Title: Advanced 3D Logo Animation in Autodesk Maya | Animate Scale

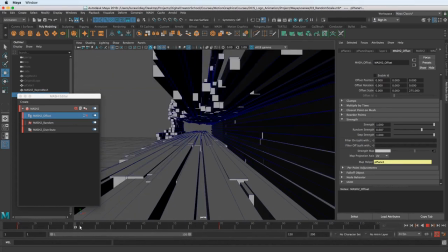985s
And again,
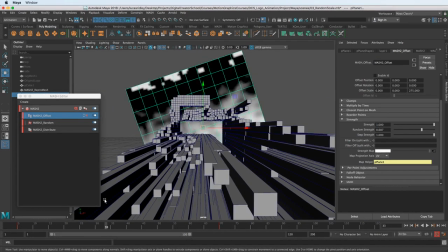987s
depending on how you want this to look, you could, have it spin twice as much, right?
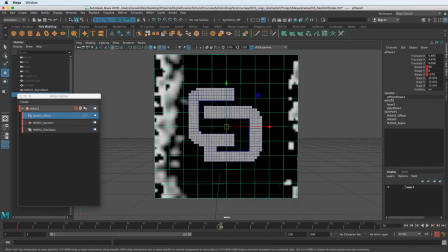994s
Let's go to this keyframe, and instead of 270, oh wait, we're actually adding, let's see, we're going, yeah. Let's just go all the way around, do something super crazy. 630.
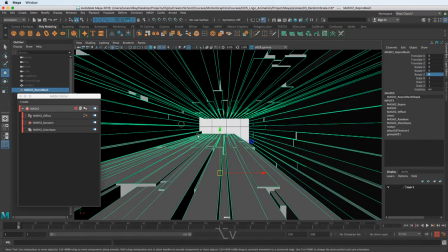1013s
So now it's really going to spin around. So I'm going to hit Alt-V to play.
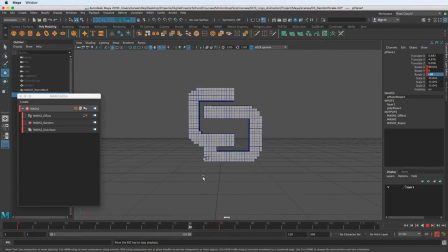1020s
Yeah, that looks pretty cool. So we're just adding more rotation there.
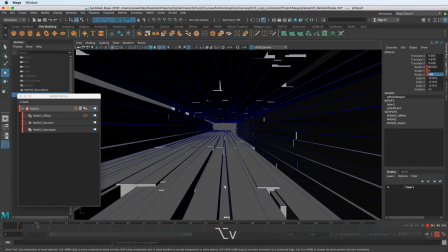1027s
I think it still needs more time. Because everything's going way too fast.
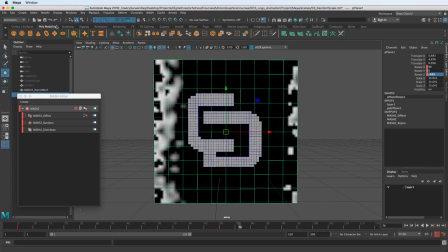1035s
The other way we can change animation for the whole scene is going into the Window Animation Editor, the dope sheet.
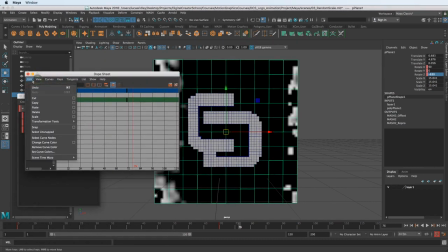1045s
This feature is a lifesaver. Go to View and go to Scene Summary. Now we have this little layer here that is the scene summary, and we can just select all these kind of end keyframes and shift middle
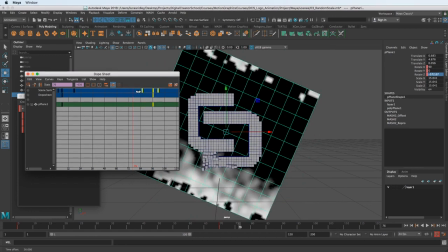1060s
click and drag all these over, right?
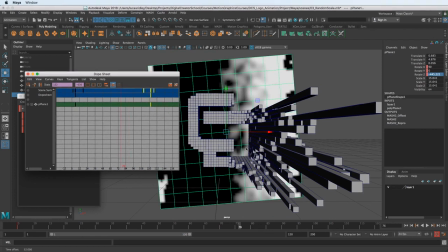1065s
So now we can just really quickly, instead of having to go through each one of these objects, we can just use the dope sheet and do that.
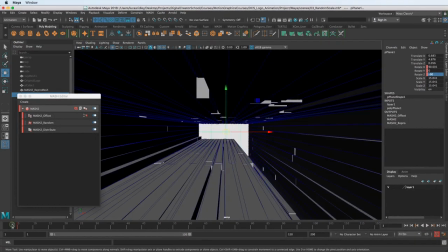1073s
I'm just gonna drag that off the screen a little bit so we can see our animation. Now let's play this back. That looks, I think, a lot better. I think the one goofy thing is you can kind of see it starting over here on the left.
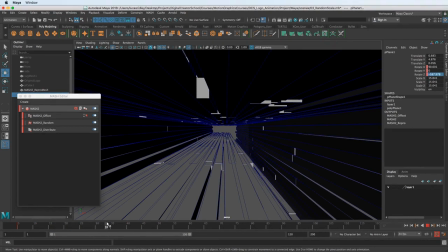1090s
And I'd rather it be a cleaner start. See how it kind of starts and stops? And I think that's because of the noise we have in the ramp. So we could just start that ramp a little sooner.
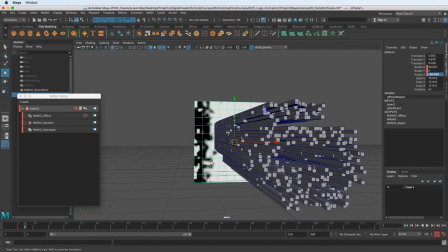1104s
Let's scale out here and see what's going on. This is one nice thing about like hooking up this texture so I can actually visualize what's happening.
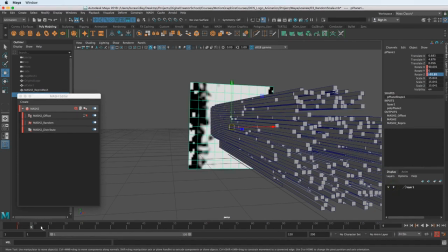1112s
And let me just hit P over here on the display so when we're scrubbing it leaves that up. Yeah, I just think the ramp, this map helper is rotating too soon.
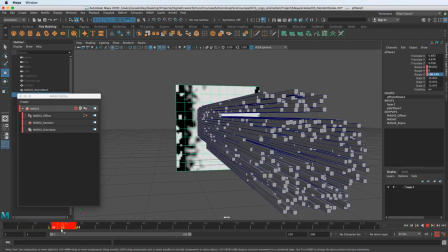1124s
So let's let the ramp get animated on, right? So the ramp's getting animated on, and then this thing starts spinning.
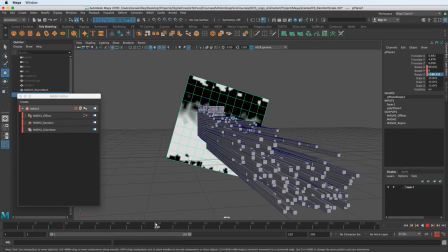1134s
I think that makes a lot more sense.
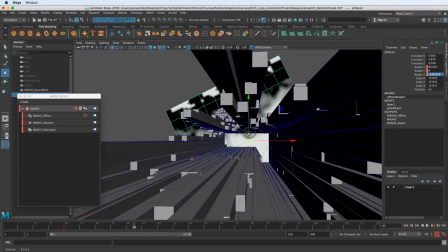1137s
So let's get our camera back in the center of this thing so we can kind of visualize how this is gonna feel and look,
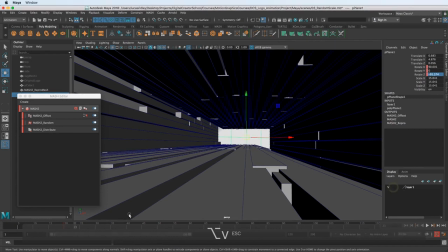1145s
and hit play. Oh, let's turn off P here so the map helper doesn't display while we're watching.
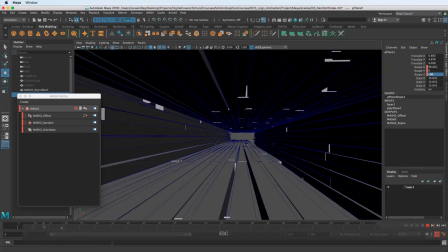1154s
Yeah, that looks a lot better. I still think I would like that to kind of finish. I think maybe we could even wait a little bit more.
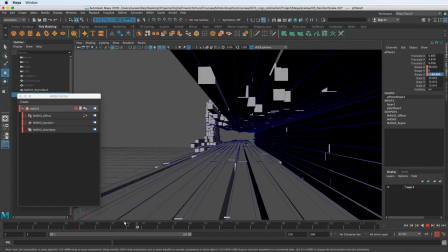1172s
Yeah. That way it does kind of finish a little bit. So it's not kind of like bouncing back. But these are the little things you can kind of have control over as you get going.
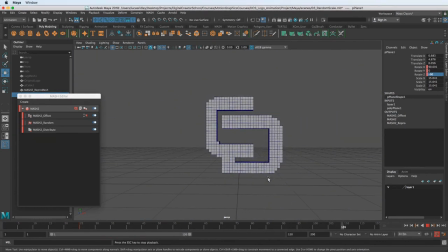1186s
But also feel free to open up this scene file with all the downloadable
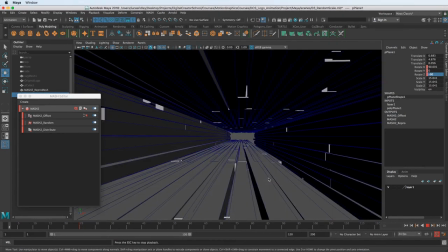1190s
project files to kind of get a sense for what I'm doing as well. So In the next lesson, we are going to continue adding more complexity to this animation. Thanks for watching, and I'll see you there.